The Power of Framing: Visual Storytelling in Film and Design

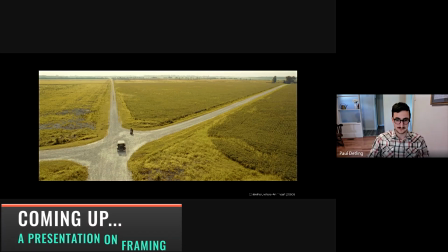(0:00)
we have this shot from "O Brother, Where Art Thou?" It's a beautiful composition in its execution of leading the eye, which we can see miles and miles of rural Mississippi,
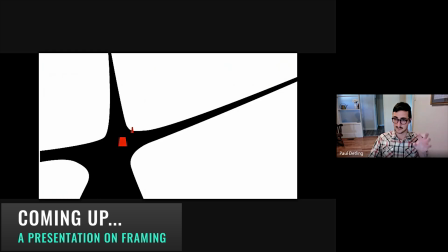(0:09)
but the lines of those roads, they lead us directly to the subject in this nice little X marks the spot fashion.
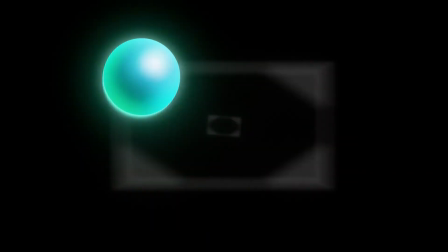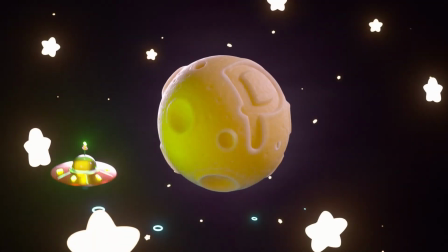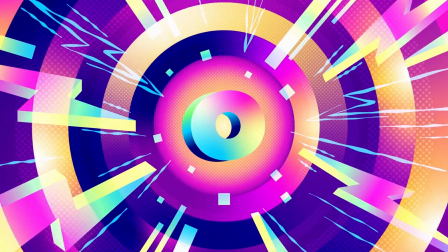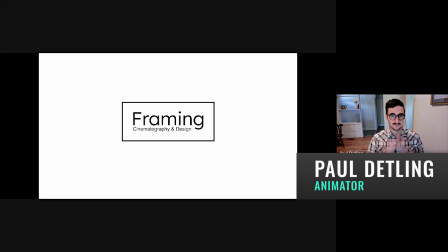(0:34)
All right, great. Okay. So yeah, we're going to talk about framing, but particularly we're going to talk about composition within framing.
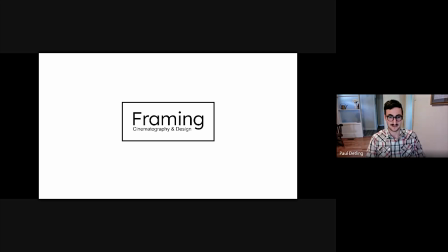(0:42)
Some of you know that I have a small background in film. I've always loved film, but I very quickly realized I did not like filmmaking at all.
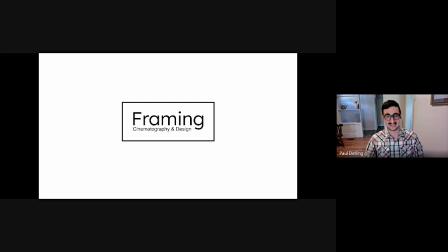(0:56)
So I'm not in that field, but I did learn a lot in that brief time that I was studying film, and it translates pretty one-to-one to design.
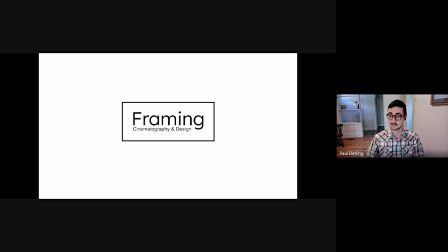(1:11)
So I put together this little presentation that demonstrates a few examples of those principles and the crossover between them. So every time you talk about cinema, you run the risk of sounding pretentious,
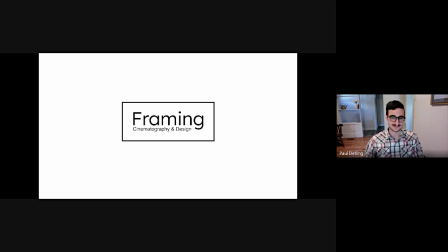(1:26)
so I'm going to try not to do that, but this is art, and we're going to appreciate it together.
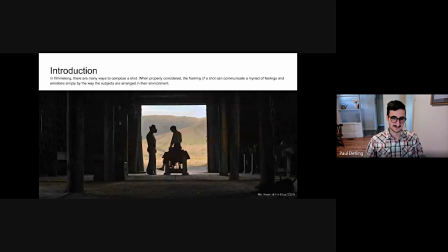(1:33)
So here we go. In filmmaking, there are many ways to compose a shot. When properly considered, the framing of the shot can communicate a myriad of feelings and emotions simply by the way the subjects are arranged within their environment.
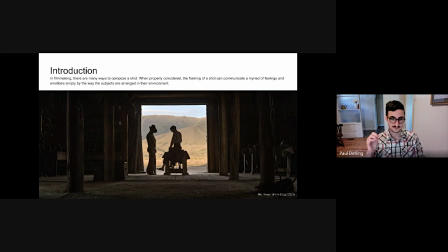(1:49)
So we're going to focus on the graphic principles and elements and dynamics of these shots and connect them to our world of design.
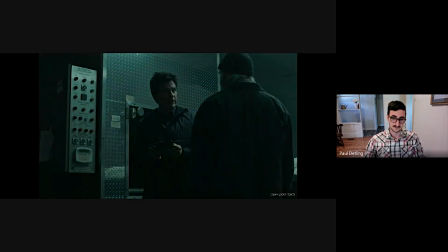(1:56)
So in this very first one, we have a scene from Ozark, and we see Marty blocked into his position by an unknown individual. And what sorts of feelings arise from this composition? Maybe fear, maybe uncertainty, maybe claustrophobia.
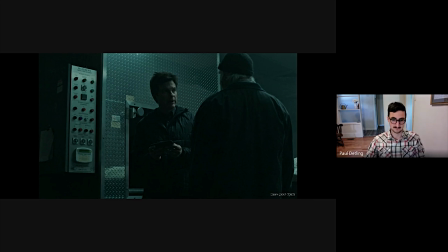(2:15)
And we're going to examine why that is. While this is a very dark frame, I want to note the use of light and dark. Marty is silhouetted in a lighter metal sheet with the background. To the left of him, there's this dark block of color.
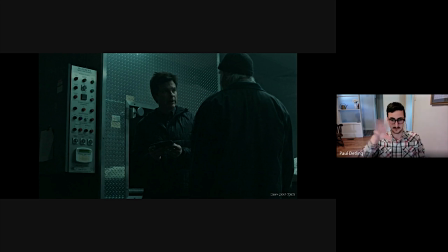(2:31)
And to the right, there's this another dark block and this imposing figure that actually intrudes in on the white space.
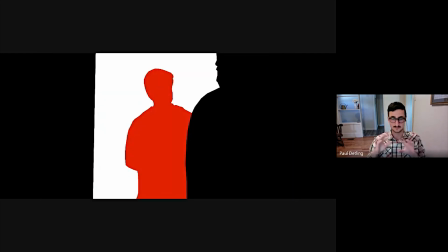(2:39)
So when we look at this from a figure ground and subject sort of abstraction, it's really interesting to note a hard line and then the organic line of the figure that imposes in on the subject,
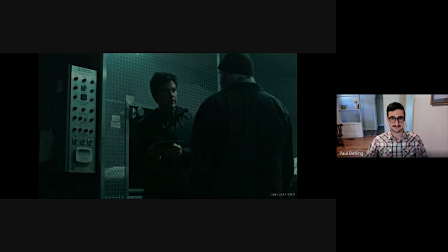(2:54)
which gives that kind of intense claustrophobia, which is interesting.
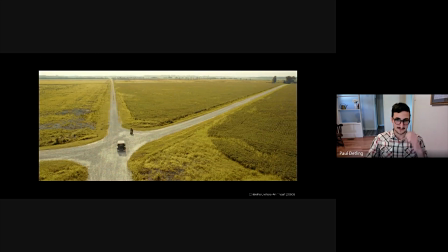(3:00)
On the kind of opposite side of the spectrum, we have this shot from "O Brother, Where Art Thou?" And we're treated to an almost inverse of that previous one. It's a wide establishing shot of the crossroads, and it brings up feelings of openness and freedom.
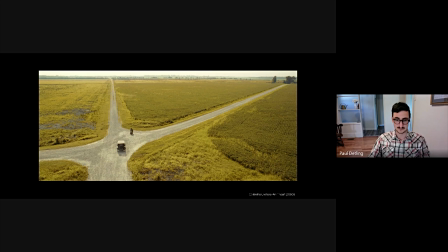(3:17)
It's a beautiful composition in its execution of leading the eye, which we can see miles and miles of rural Mississippi, but the lines of those roads,
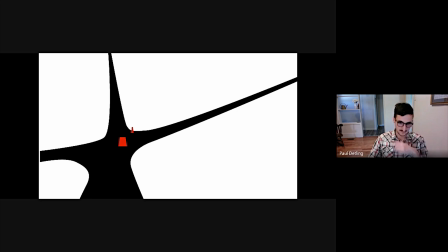(3:26)
they lead us directly to the subject in this nice little X marks the spot fashion. There's a lot of negative space, a lot of openness. It's a very comfortable frame to look at.
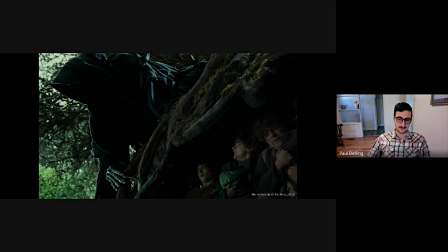(3:40)
Now back to another claustrophobic shot. I think this one is brilliant. So let's examine this frame from the Fellowship of the Ring. The bottom right, the hobbits are huddled in this tight little formation,
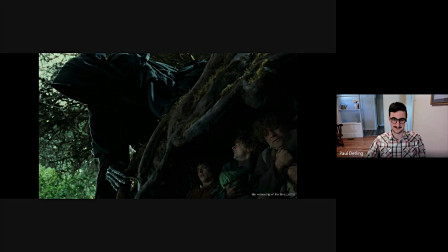(3:54)
and in the top left, the hooded and horrifying Nazgul looms above them. So let's consider the placement of each one of these subjects.